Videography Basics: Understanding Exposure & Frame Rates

So a lot of elements went into that scene, but there's a couple basic elements that are important for every scene, and it's things that I wish I would have learned when I started filming.
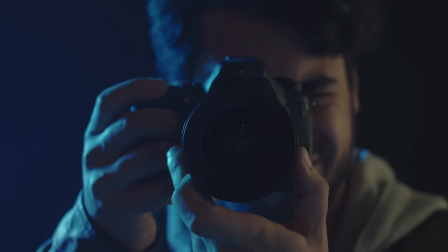When I first got my camera, I was so excited to get out there. I just got out there, started filming. I used auto settings, I dialed on things to make the scene look better, but I really wasn't sure what I was adjusting, and it was not very repeatable. So the first thing I want to talk about today is the exposure triangle.
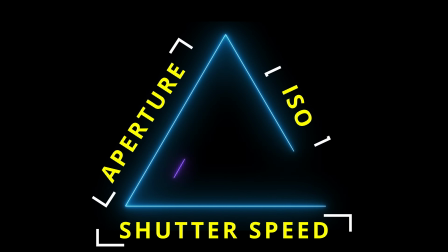The exposure triangle is aperture, ISO, and shutter speed, and then the relationship between shutter speed and frame rate. How those three things affect your scene and how they affect each other. Oftentimes, most of the time actually, you can't just touch one without adjusting the others, and we'll get into why that is.
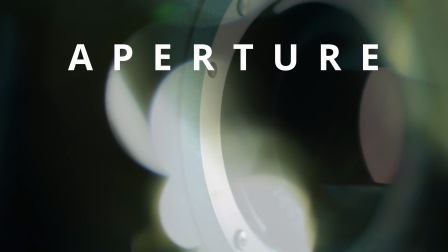So first is the aperture. It's essentially closing off the light that's able to get to the camera's sensor. And the effect of that is either bringing more of the background into focus or allowing the foreground to be in focus and getting that nice bokeh look in the background.
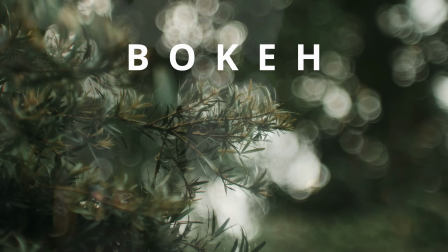The bokeh is that shallow depth of field, blurry effect that you see in a lot of cinematic scenes. The ISO is the sensitivity of the sensor to the light that it's getting. So the aperture is how much light gets to the sensor. The ISO is how it reacts to it. A lower number is going to make the scene darker, a higher number is going to make the scene brighter, but we'll show you later some effects when you get too high with the ISO.
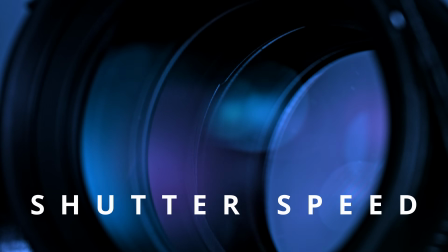Then you have shutter speed and the relationship between shutter speed and frame rate. A general rule of thumb is that you always need to be recording at twice the shutter speed of your frame rate. So if my frame rate is 30, my shutter speed is going to be 60. The faster the shutter speed, you're also limiting light that's getting to the sensor, so you're gonna have to go back and play with your ISO or your aperture or your lighting conditions. Let's go back to our pool ball example now, and I'll show you how those three things work with one another.
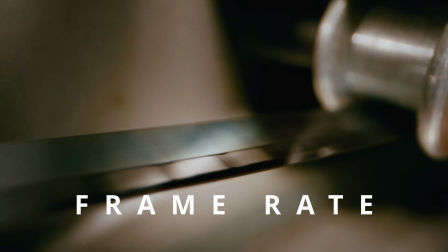We're gonna start with frame rate because it's the most interesting, and I need you to stay watching this video as long as possible.
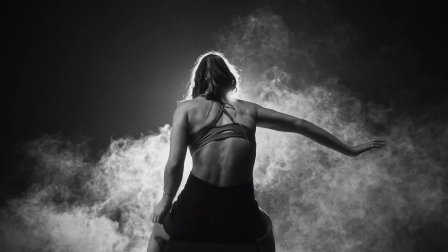At normal speed, different frame rates don't matter as much.
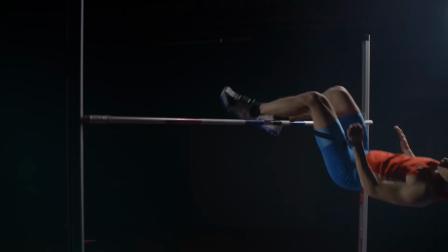If you're watching sports, you'll be able to tell the difference, and movies shoot at a slower frame rate to get that nice cinematic blur.
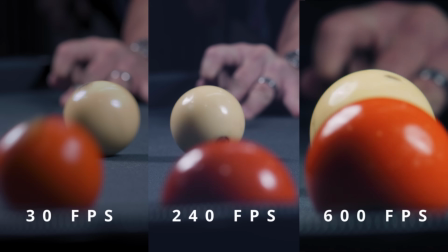But with slow motion, you can see the low frame rate video just doesn't have enough frames to accurately represent motion.
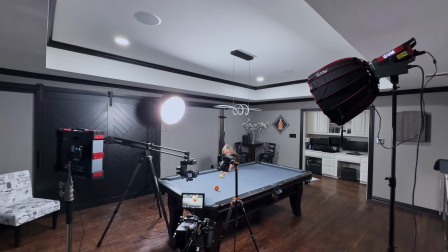This is actually called temporal undersampling. So let's jump back over to our pool shot and look at how the exposure triangle affects our scene.
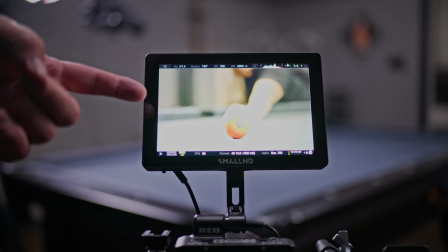Okay, so here you see we have our shot set up and our lighting conditions pretty good,
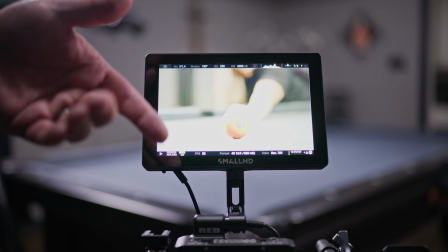but let's say I wanted to bring more of the background into focus, like the cue ball backspin or even the shooter's hand,
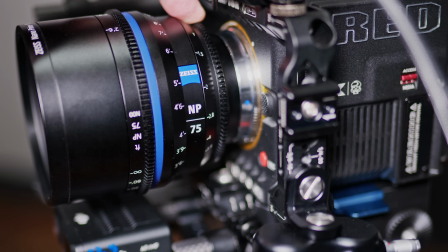then I would need to stop down the aperture. So as you can see, it's bringing more of the background in focus,
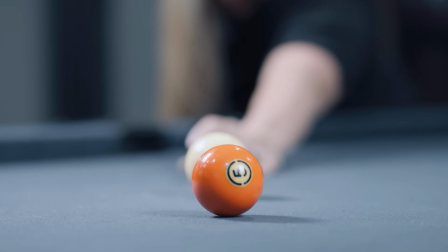but because we're closing off the light that's getting to the sensor, it's also making the scene much darker.
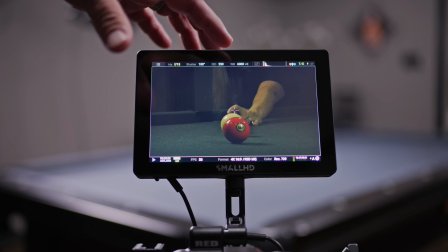So now that we've got our aperture where we want it and the background in focus, we have to go into the ISO and adjust the sensor's
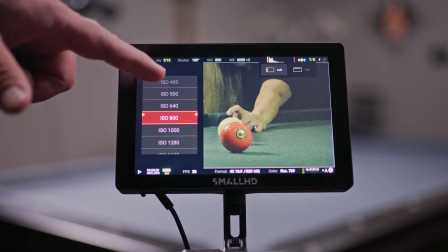sensitivity to the light that it's given so we can bring the brightness up.
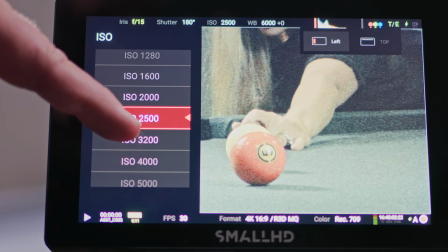But if you go too far with ISO, the effect is that you start to get very grainy.
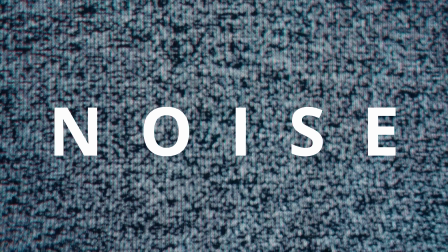This is called noise, and it's simply visual static. So there's only so much you can adjust with the ISO.
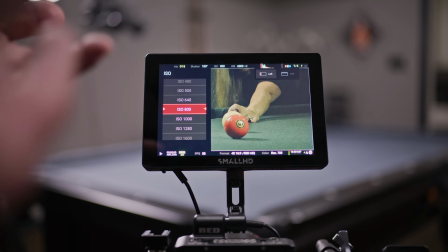At this point, you're gonna need to change your lighting, either the intensity, bring the lights in closer, or add additional lights to it.
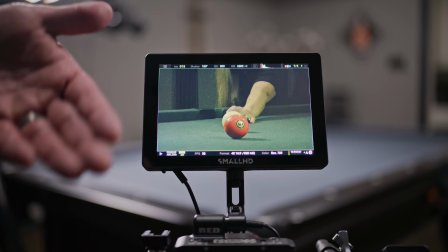What if I also wanted to shoot at a high frame rate with this aperture setting?
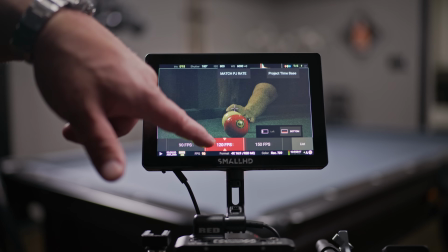So if I change my frame rate, the shutter speed is now increasing and the amount of light is limited even further.
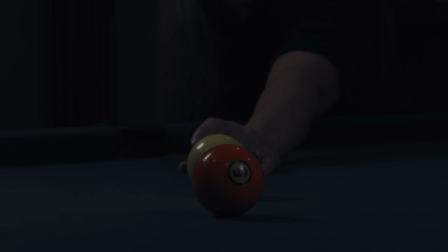Under these conditions, this scene is unshootable, and the only option is to bring in more light.
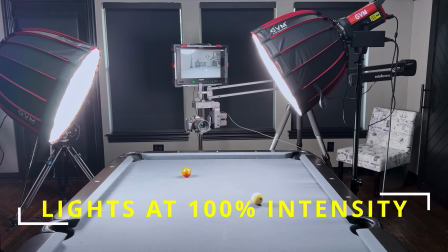So we had to move our lights significantly closer to the subject and crank the intensity up to 100% just to get this shot.
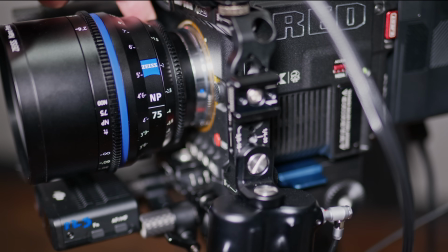For the final shot, we wanted to film at 600 frames per second, so we put the aperture back down, and this was the result.